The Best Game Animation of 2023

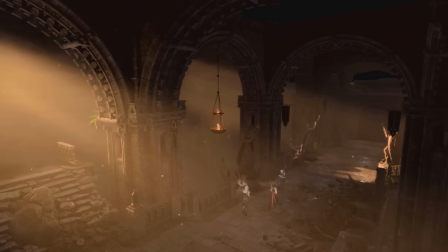(20:41)
Because something unusual and fascinating happened in game animation in 2023, so if you will indulge me,
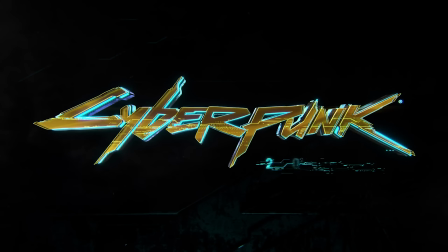(20:48)
let's take a minute to appreciate Cyberpunk 2077 and Baldur's Gate 3.
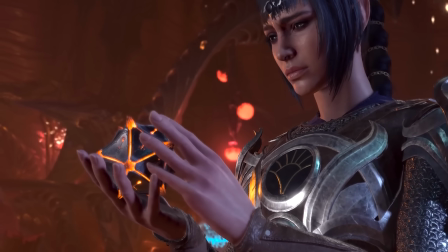(20:54)
Both of these RPGs finally reached a more completed form in 2023.
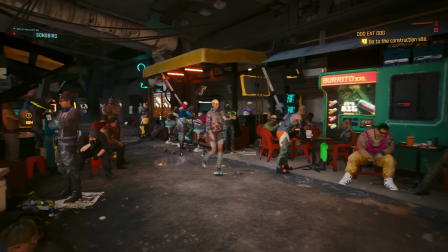(20:59)
Both of them are massive, and both of them had to find a solution to the classic massive RPG problem.
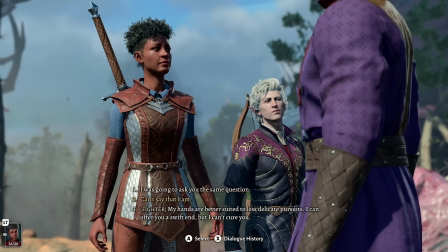(21:05)
How do you animate all of these lengthy dialogue scenes with branching conversations and dozens
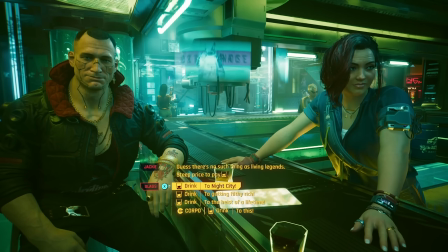(21:10)
of hours of recorded dialogue involving hundreds of characters and actually make it look good?
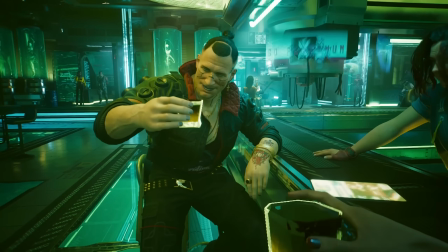(21:15)
I have talked about it before, but this is a very challenging problem to solve,
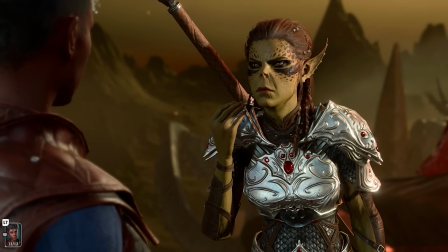(21:19)
especially in the AAA world, where impressive visuals are usually supposed to be one of your main selling points.
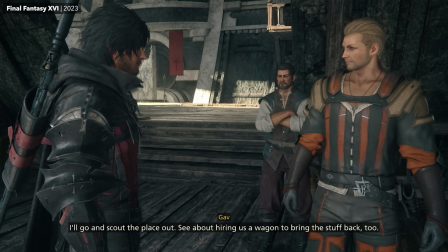(21:25)
Even in this same year, there were otherwise impressive-looking big-budget games struggling with this particular challenge.
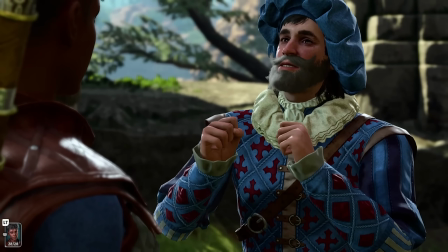(21:32)
I should probably make a video covering this in more detail, but I am so delighted by the fact that both of these games overcame this challenge using completely different approaches.
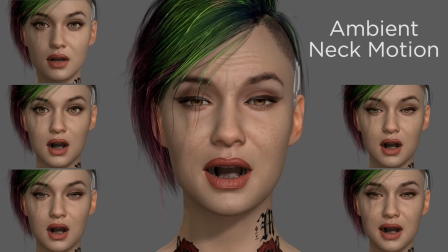(21:40)
One team created one of the most robust dialogue animation systems ever built, again, and the other said, screw it, we're putting a mocap suit in the recording booth.
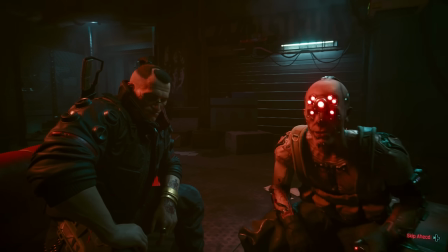(21:49)
And both approaches succeed with flying colors in different ways that suit the experience each game is trying to deliver.
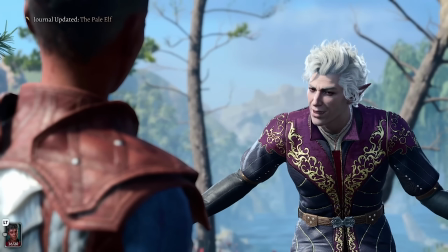(21:56)
It is so cool. But I will be good and save that for another video sometime else.
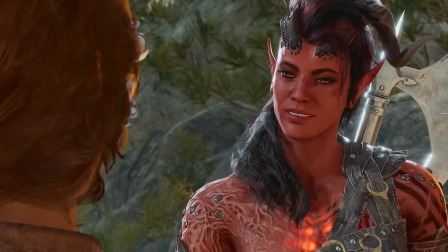(22:01)
We've still got a whole category to talk about.
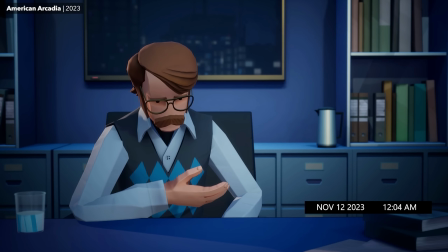(22:05)
I know it probably doesn't seem like it, but I am actually trying to keep these year-end lists narrowed down, somewhat.
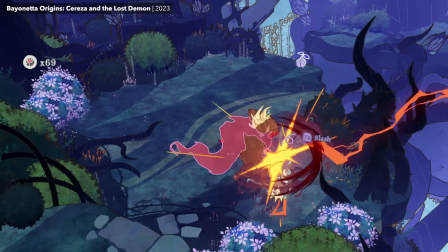(22:11)
There's just so many good ones! Like, this year we got a very different kind of Bayonetta game that was smaller in scope but still full of personality and charm.
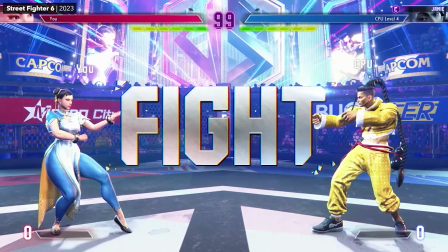(22:20)
We got another Capcom victory lap with Street Fighter VI. I find the slightly more exaggerated posing in the movesets of the previous entry a little more appealing, personally,
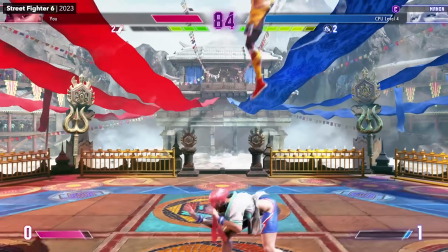(22:29)
but regardless, the animation here is fantastic and these paint splash effects look so cool.
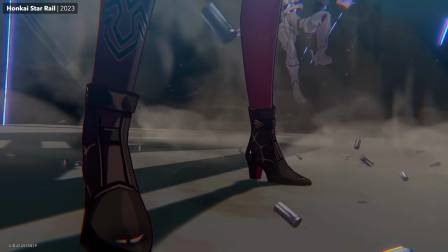(22:34)
We got another batch of great-looking 3D anime cinematics and special attacks from miHoYo in Honkai Star Rail.
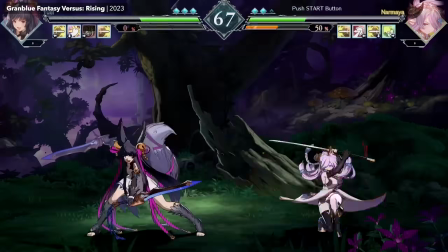(22:41)
Arc System Works showed off some more with Granblue Fantasy Versus Rising.
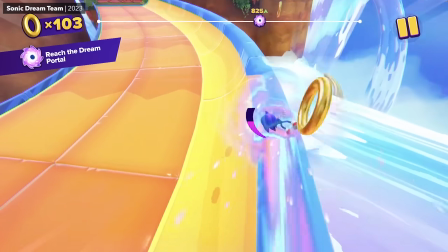(22:45)
We got not one, but two new Sonic games with smaller scope and solid animation.
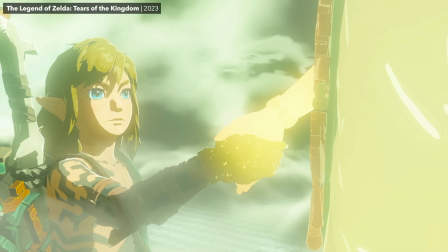(22:52)
Good for you, buddy. Proud of you. And while I do have some nitpicks about the cinematic animation in Tears of the Kingdom, and maybe I'll make a video about that sometime too,
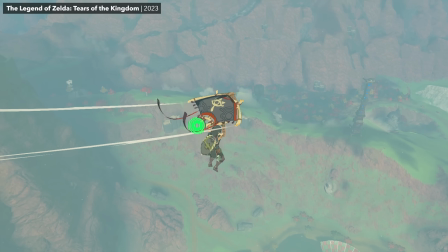(23:01)
the gameplay animation is so solid and the characters in this world are portrayed with so much charm.
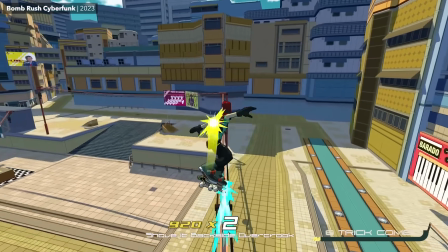(23:06)
It's real hard narrowing down a list with this many amazing candidates, is what I'm saying. But of course, some games were definitely, without a doubt, going to show up in this video.
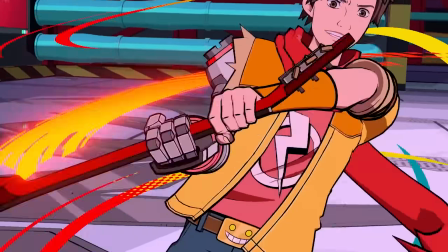(23:15)
And one of them was Hi-Fi Rush.
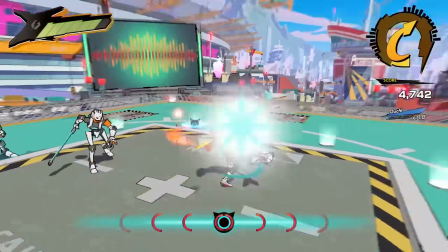(23:21)
It's really easy to make the mistake of assuming that a studio who's become known for making one kind of game is only equipped to make that one kind of game.
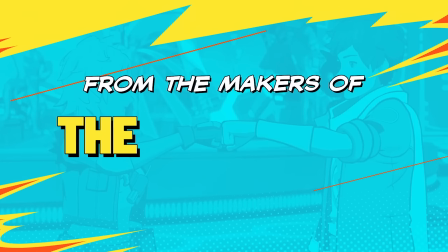(23:30)
I would not have guessed that the folks behind The Evil Within had this game in them too,
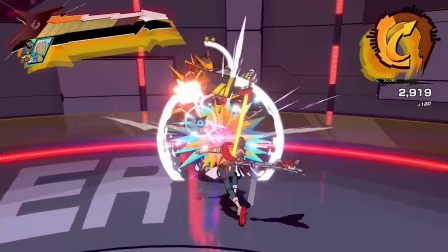(23:34)
but Hi-Fi Rush is so cohesive and confident, you'd think they've been making games like this for years.
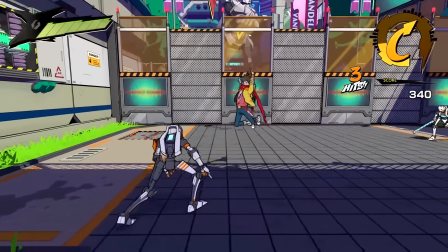(23:40)
I love everything about the animation in this.
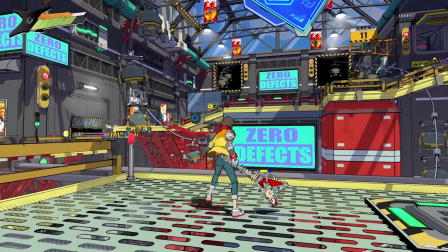(23:42)
The rhythm-driven combat moveset, the animated elements in all of these environments that are all moving in time to the beat,
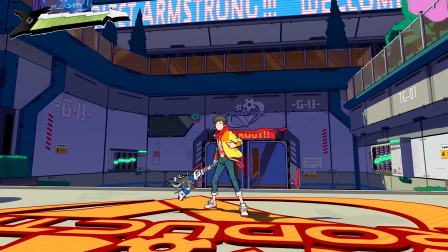(23:49)
the way that everything Chai does, even just running or standing in place, is still grooving to the music, emphasizing rhythm at every moment.
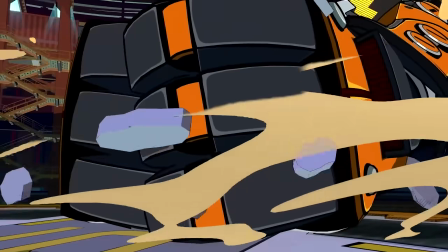(23:57)
It's kind of wild how rare this cel-shaded comic book aesthetic and stylized animation look are in games, because the appeal levels are off the charts.
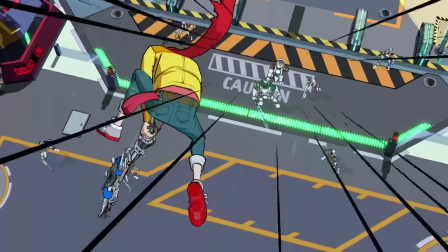(24:06)
And I really love their use of Spider-Verse-style held frames to reinforce that 2D aesthetic.
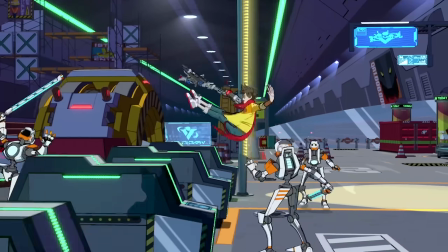(24:12)
Not just because it lends the motion that snappy, hand-animated-on twos and threes feel,
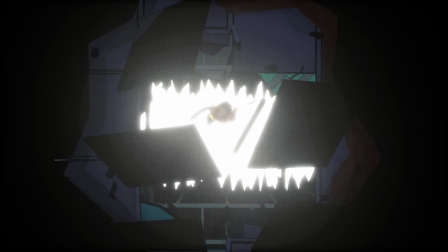(24:16)
but also because it allows them to swap between 2D and 3D cutscenes almost invisibly.
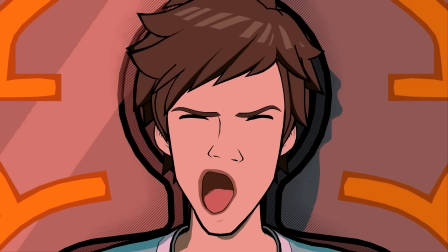(24:22)
But you know what impresses me most about this? The character animation is actually contributing to this game's comedy.
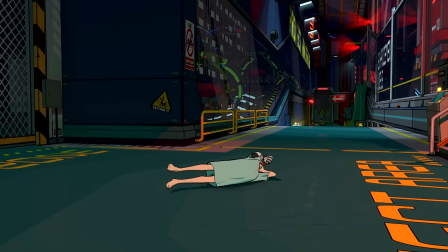(24:29)
And I don't just mean the slapstick gags, even though they are very good. I mean the character performances, too.
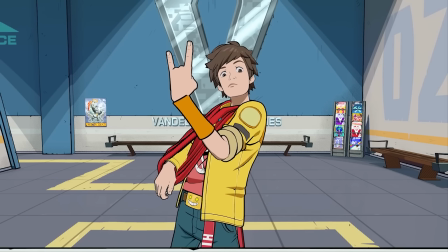(24:35)
Just like delivering a joke in real life, it is very easy to animate the delivery of a funny line in a way that makes the comedy fall completely flat.